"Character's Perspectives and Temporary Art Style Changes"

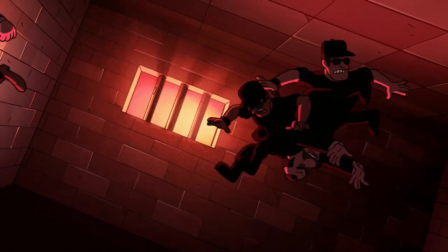[0:00]
We've all seen it at this point. A scene in some show or movie where the visuals change drastically to show us one of the character's emotions or mental states.
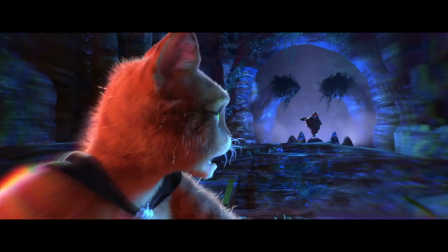[0:06]
A few popular examples would be Puss in Boots' The Last Wish's panic attack scene, where everything is darker and scarier to put us in Puss's shoes,
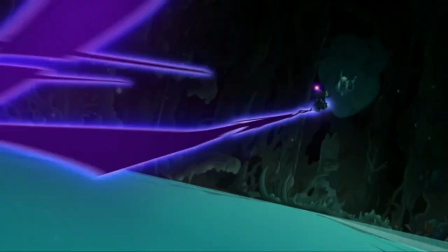[0:13]
or the Owl House's grandiose animation in the finale to show the stakes of the situation loses in. But what we don't see as often is a piece of media completely changing its style to portray a certain perspective.
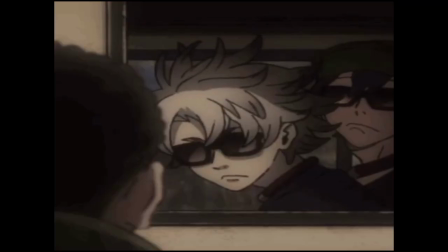[0:23]
This is where pieces like Kung Fu Panda 2 and Gachiakuta stand out, as they both have an instance, or multiple instances, but they allow the art style to be completely broken for the sake of emotional resonance with the audience. Going forward, we will be discussing both of these pieces of media, so if you haven't watched them, skedaddle until you have. I will also talk about the manga of Gachiakuta a little, but I'll give you a warning to skip ahead, so don't worry too much. Kung Fu Panda 2 is up there among some of my favorite films, and the way that it portrays characters' past and insecurities due to that past is a large part of why. I would say Poe instead of characters, but the movie doesn't only put this storytelling device to use on him, it also uses it on his adversary. Shen is introduced as a lonely and resentful man, with the marks on his feathers being a symbol of fear for many. We see this in the very beginning of the film, where we first differ from the movie's average art style.
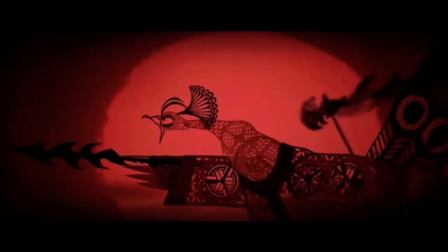[1:10]
We see as he slaughters the pandas, leaving Poe alone in the world, just like him, out of fear for his own downfall.
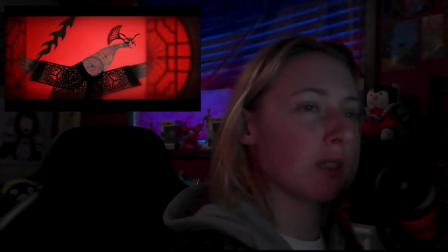[1:16]
Here, his emotions are shown through harsh reds, and his vision of himself is built up in these beautiful shadow puppet-esque visuals.
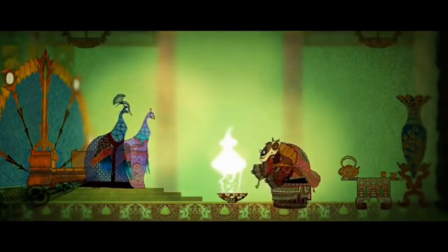[1:22]
But it didn't start this way. The colors began hopeful, but his anger and spite overcame them.
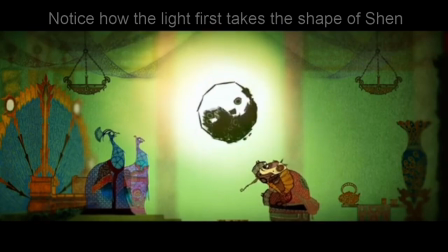[1:28]
This seals his fate and intertwines it with Poe, who will eventually turn that mark that scared and scarred him into a symbol of Shen's inevitable downfall at his hands. When Poe sees the mark in the movie, he sees it the same way we do, both literally and symbolically.
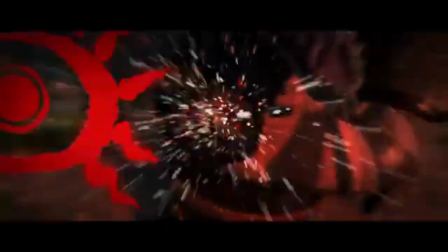[1:43]
At first, it just flashes at him, and he's unsure of what it means, but over time he grows to see it as a symbol of what was taken from him, as it takes a more solid shape of ideals when he sees it on Shen. It's a symbol of the anger and insecurity that Shen hosts, and the anger and insecurity that we see growing within Poe. Now, I know it seems like I'm yapping about symbols a little bit, so I'll bring it back around. By the time that they're on their way to Gongmen City, Poe's being haunted by the visual of the mark from the beginning of the movie.
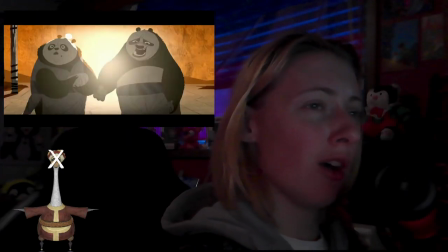[2:08]
In his dream, we see his parents, who he's recently realized are not his goose dad, and the insecurity begins to really creep in here. The dreams are already a completely different style, so that the viewer is able to easily track that this isn't Poe's head, as it shares a similar style to the dream sequence from the first movie.
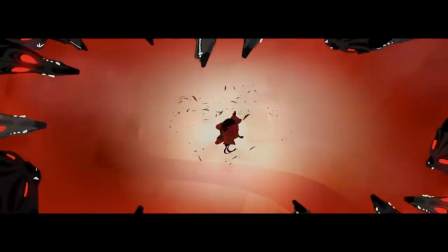[2:23]
But in what has so far been a place where we have seen Poe be comfortable and happy, represented by warm, vibrant yellows, greens, and browns, it gets interrupted by this little red radish.
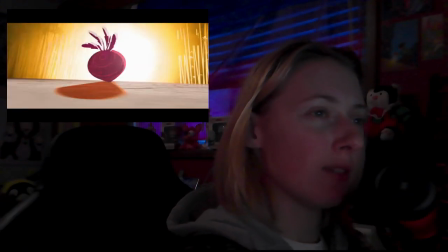[2:34]
This radish is Poe's insecurities, sneaking into even his most comfortable places and fleshing it out with harsh reds,
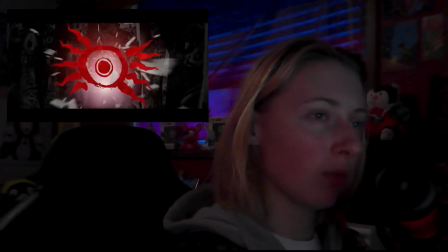[2:40]
blinding whites, and the symbol, just like we saw in the opening. The one place where we've consistently seen Poe be safe, his dreams, have now also been invaded by the lingering effects of his past, symbolized by not only Shen's literal symbol, but the colors associated with it as well.
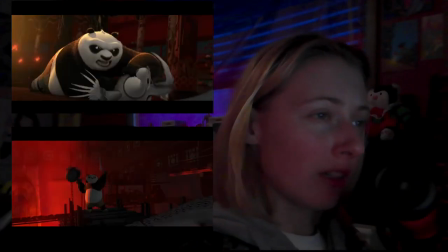[2:55]
This comes to a head after Poe confronts Shen twice, and is frozen in place by the symbols both times, rendering him defenseless and allowing Shen to get away or advance his plots.
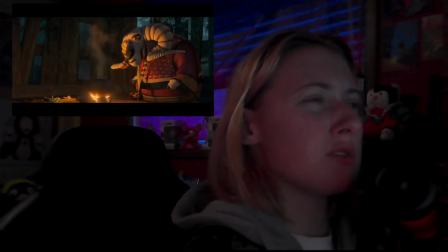[3:05]
Poe knows that something has to change, but he needs the help of the soothsayer, who you could argue sort of set Shen on this path, and Shifu's teachings of inner peace to help quell his mind.
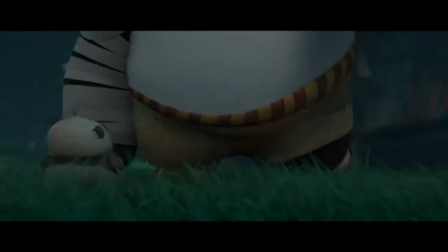[3:14]
Poe is unable to do it without skills that he learned from others who have helped him to get where he is, which I really love, as that's more often than not the case when dealing with trauma. When we see the opening scene again from Poe's perspective, it's once again sharing the dream style that we saw earlier.
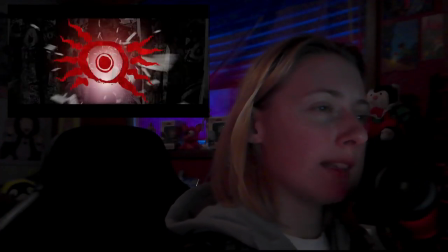[3:26]
When we left, it was becoming overrun with the color scheme from Shen's backstory. Now it's back to its vibrant greens and warm atmosphere, though it doesn't last long. The style choice here communicates just how long ago it was for Poe. It's one of those memories that feels like a dream because it's so hard to remember, but it's still there. He doesn't see much, but the things that he does see are enough to reasonably believe you know what happened.
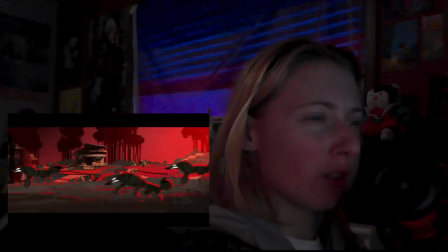[3:47]
Among what he saw was Shen and his soldiers. The soldiers, I would argue, looked pretty average in the original scene and how we've seen them up until now,
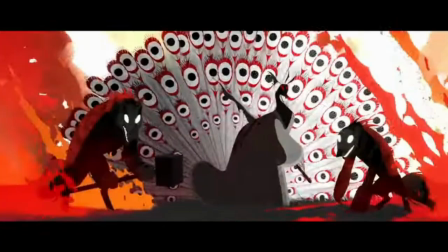[3:54]
but here they're shadowed, obscured, and are drawn with a lot of sharp edges like Shen himself is usually represented.
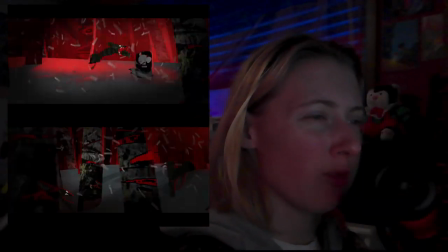[4:01]
They're frightening, especially with the shaky, rapid shots and overwhelming soundtrack.